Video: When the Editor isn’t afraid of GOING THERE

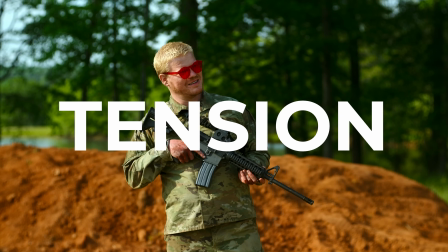Hey, guys.
We wanted to sort of get tension in the scene.
Those two guys over there, they're my colleagues.
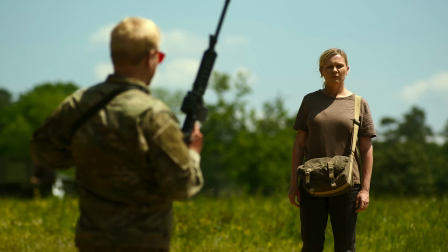Small, subtle things just has an inherent tension in it.
You're American, OK? What kind of American are you?
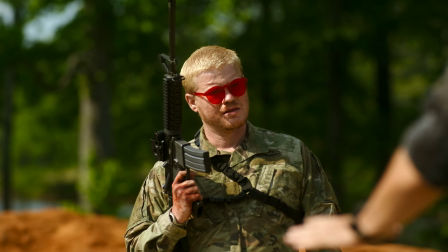It's how long can you draw out the silence of it.
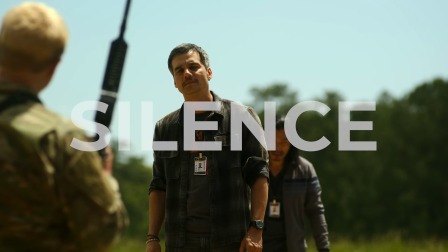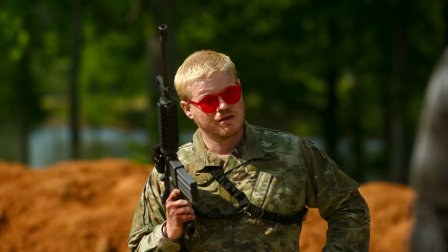What?
Even just microwave, just adjust the gun a little bit. It's so unsettling.
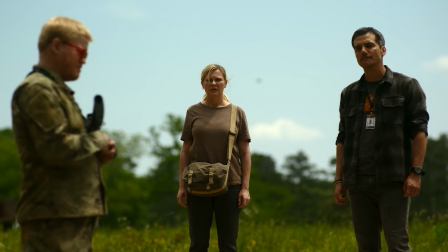The game was to sort of keep it as uncutty as possible, really, and make everything count.
What about you? Where are you from?
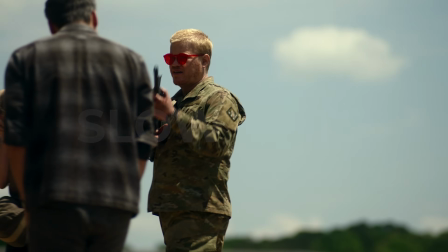There's tension within that. It's trying to find the moments that you can build tension and just sort of cacophony. And I think really the game of editing churn up every single tiny micro emotion you have towards the material.
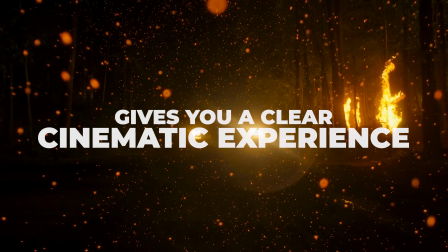It gives you a clear cinematic experience. We brought in the editor, Jake Roberts,
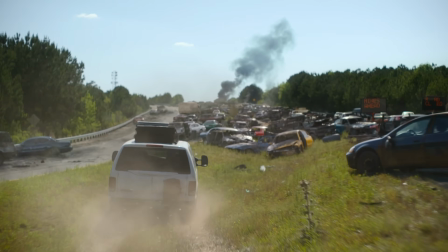to get a masterclass on how to escalate tension and explore the storytelling and editing of A24's biggest movie.
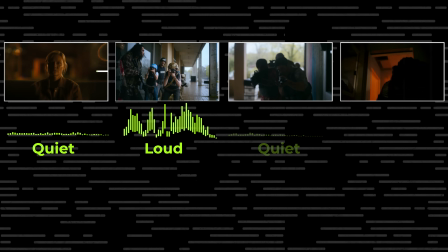Civil War. He explains how the tone of one scene affects a needle drop five minutes later,
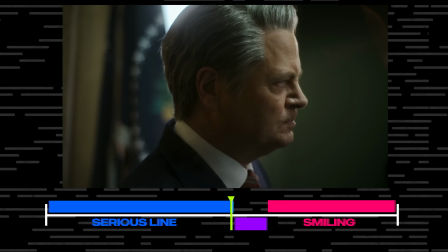how the opening scene was never in the script but made in the edit,
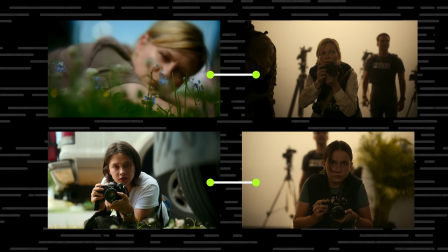and how to develop an emotional arc with characters without using dialogue.
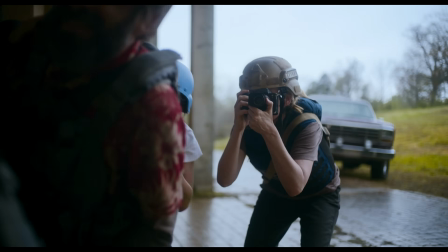And we begin with an edit breakdown of the college shootout sequence. This is the editing podcast brought to you by Mubi.
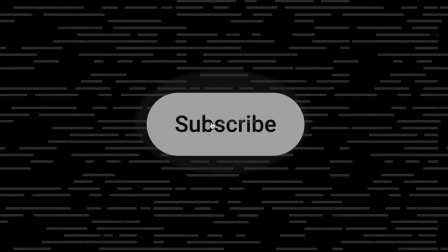If you're new here, please subscribe. How were you able to make that, through editing, feel realistic? Sonically, which was always, they were shooting real blanks on set.
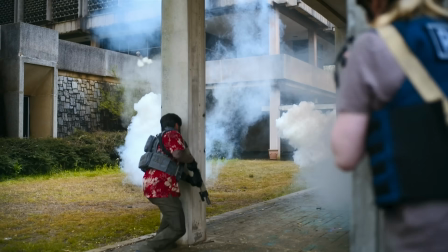They were creating, essentially, an actual gunshot sound.
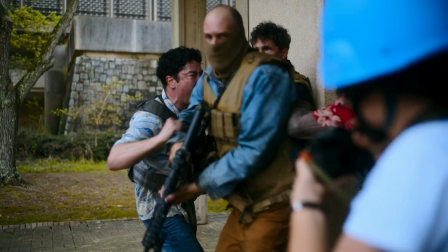It was one of the things that sort of obsessed Alex, was exactly recreating the echo of the gun.
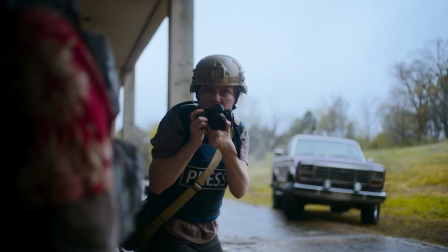Because in that very concrete environment of that set, there was this funny slap echo that the gunshots were creating. For the actors, it was quite traumatising. I mean, like being next to those guns with the bullets going off.
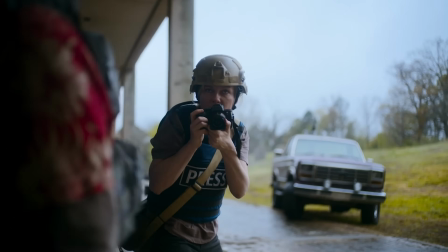So without that, if they were all just firing silent guns and not, it would have had a huge impact on just the tone of the feel of the film. That is so cool.
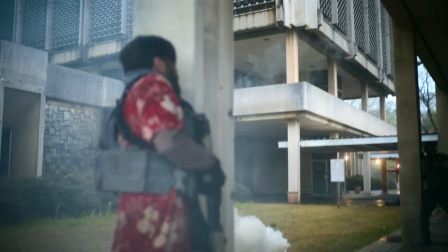Talk about the sound with that too, because it seemed like a distinct choice to take the picture, have the shutter sound and then silence.
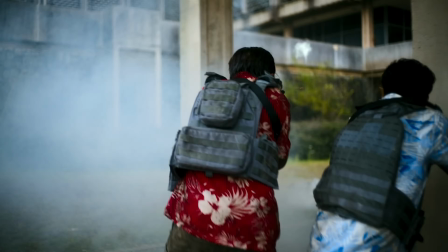It was quite nice to sort of break up the cacophony of all those gunshots because it kind of, it just freezes time for a minute and pay attention to the image more, I think.
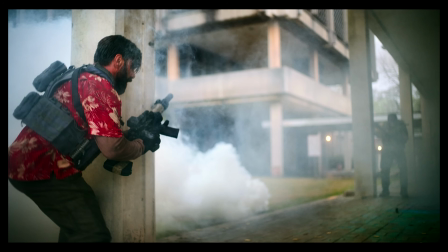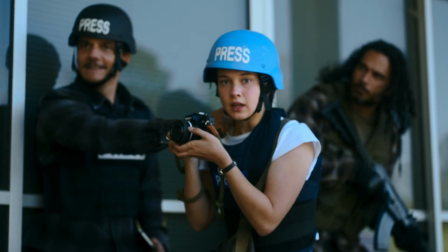It's quite a jarring cut to do it, but yet it still needs to feel smooth. Well, how are you trying to maybe set up for those photographs to come in and it to not be throwing me off? Sort of trial and error sometimes, don't you put on the downbeat of a barrage, if you have like four gunshots in a row, you put it where the fifth one would be. That can be one of the ways, but I don't know, it wasn't a hard and fast rule. it was there's just a place that feels right oh you know someone says a line and then it's like how many frames do you drop it like hard on the cut or do you it'll do to the speed of how a person was talking beforehand or the speed of the track that you're coming into or and it but it's just like a gut feeling and then in that sequence was one of the ones where a lot of the times where we used still frames throughout the film were planned and intentional
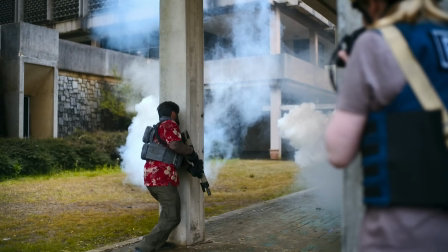so we had to sort of create those stills that they shot it didn't just essentially repurposing footage from the film because a lot of the times they were shot especially
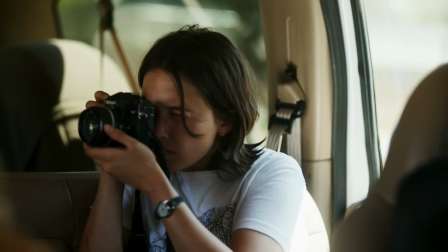and in later sequences or earlier sequences kaylie actually had film in her camera some of the stills are actually the actors stills we went through all the stills that they actually shot and if they were usable we used them that's awesome yeah i love that actual pictures in the movie the shutter sound on kirsten's stills is the shutter sound from her camera but also it's different to the shutter sound on they're sort of in a very subtle way they have distinct voices and
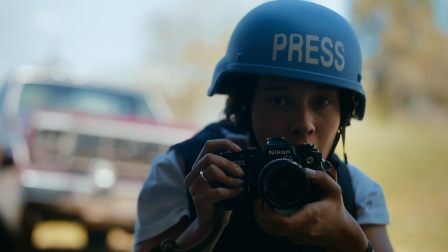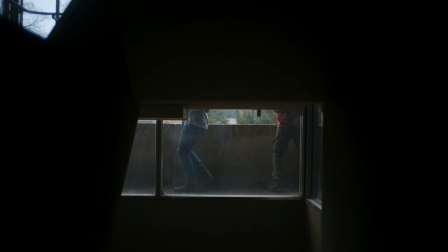then there was kind of an erupt cut out of that scene and then there was a whole build-up of
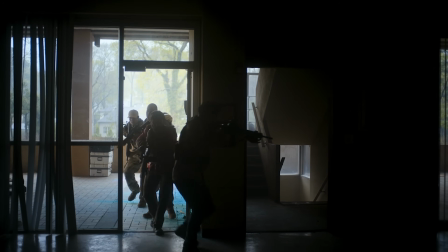just what felt like five minutes of them going up the stairs i
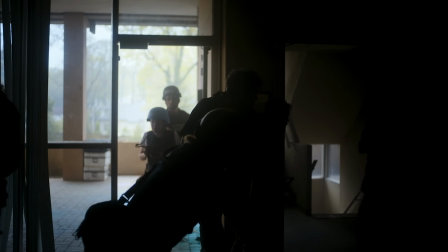mean i always like quite assertive cuts it's just trying to constantly keep mixing it up so that you don't sort of fall into a pattern of going i know what i know what and i get this this is okay now we're now we're in this zone and so you go from the very
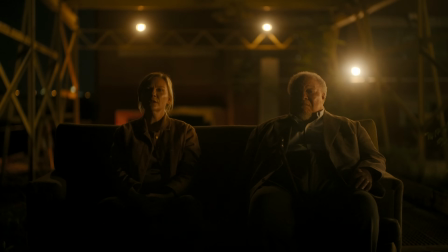very quiet scene the night before i thought i was sending a warning home don't do this
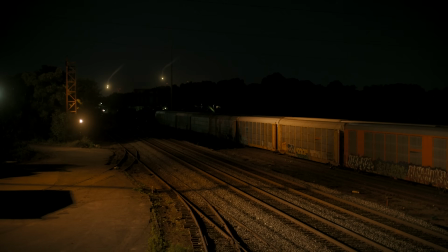but here we are they're contemplating the gunfire to the very hard cut into the kinetic gunfire and you get barraged with that
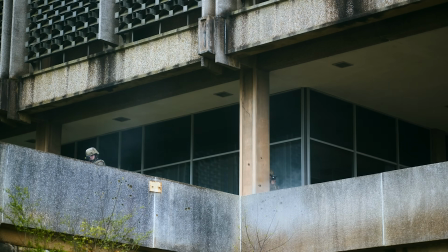for 90 seconds and then you into this silent quite mysterious climb up the stairs
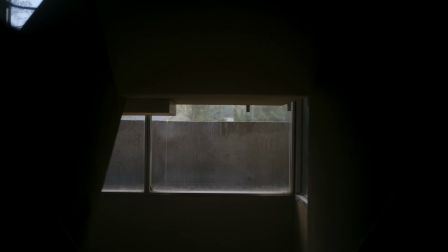that
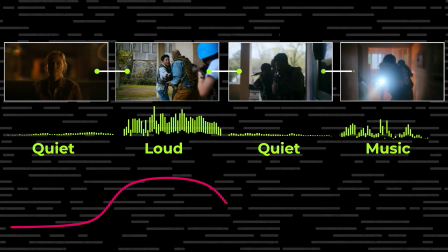sequence we were talking about culminates with definitely the most counter-intuitive and arresting needle drop in the film, which is the De La Soul track.
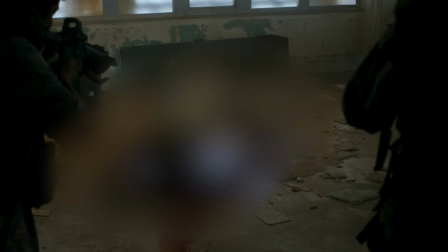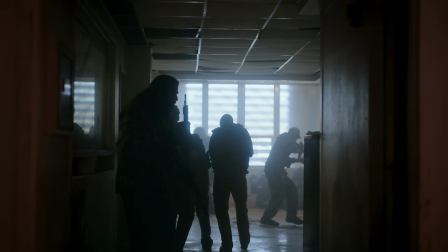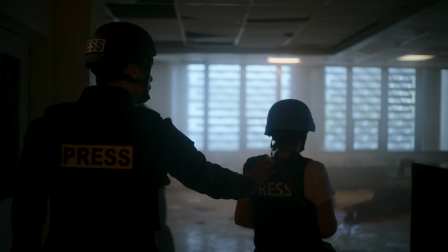We tried so many different things there, and then we both absolutely loved that track, and we, I don't know what prompted us to think of trying it in the first place, but I mean, we didn't think for a minute it would work, and it sort of doesn't work, is sort of the point. I mean, it's sort of, it's completely wrong in so many ways, but then weirdly, we were both how it sounds like it's sort of almost worked and yet it's a really fun track and it's and you can't you know it's the sort of track you want to dance to and therefore that's sort of challenging you to sort of enjoy the music and yet be horrified by the images
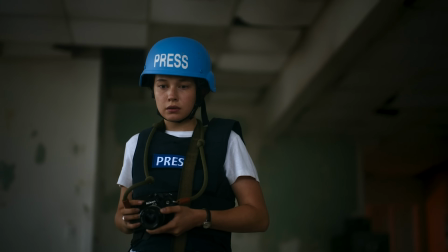it keeps you i i think as an audience i assume it keeps on edge i've never had the experience of watching the film not knowing what's coming next let me tell you it does The reason why that music cue was so interesting to me is because we look at some other classic war movies, let's say Apocalypse Now, one of the most iconic soundtracks when the helicopters are flying in, but of course that makes war look cool.
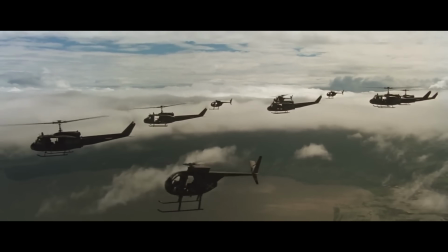Whereas I think this movie was also kind of making us look at war a bit more of an objective view of like, hey, actually, this is a pretty awful thing.
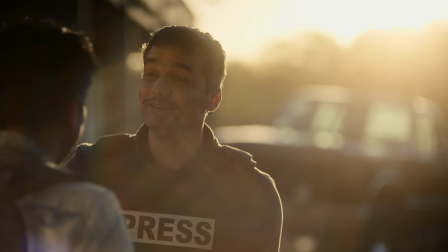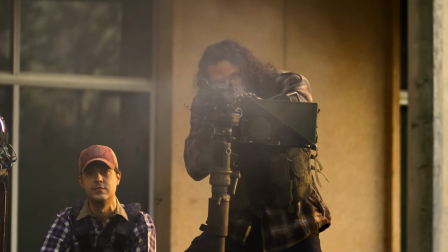And I think the music cue of that, with those people being executed, it was like, the movie was kind of like, how dare this movie make me feel this way?
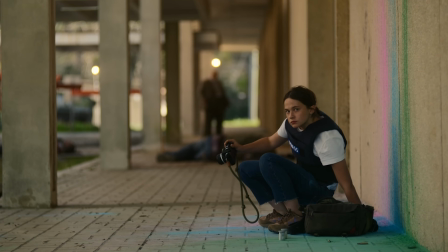That music cue also gave a really good story for Hayley,
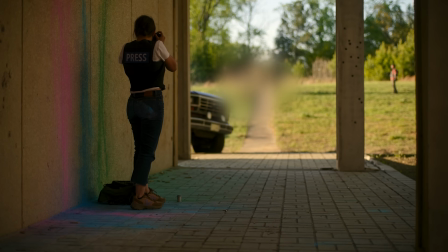for her kind of standing up and like kind of entering this world and in her way kind of enjoying it.
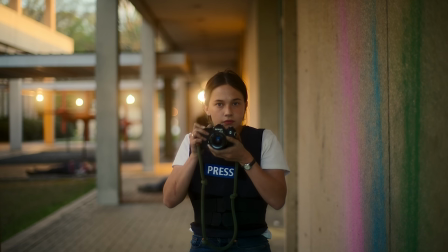Like she kind of felt very comfortable. This was cool for her. She had her first real taste of the narcotic of the adrenaline, which is clearly what Joel's character is,
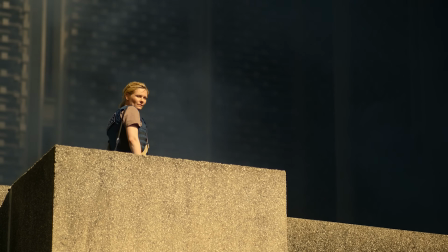whereas Kirsten's character sort of has a different association with the addiction, but there's no less, you know, the whole section of that song. And the lyric is literally something along the lines of, you've got my body, now you want my soul.
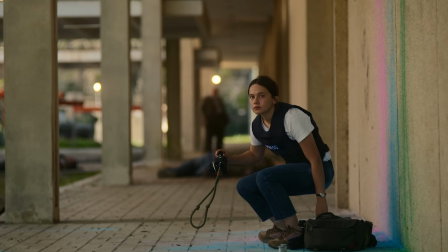That's one of those lyrical correlations that I was saying, we didn't really sort of initially, that wasn't why we just selected it. But once you kind of go, you go, oh, look, that hits there. And that's sort of what the dance between those two characters is.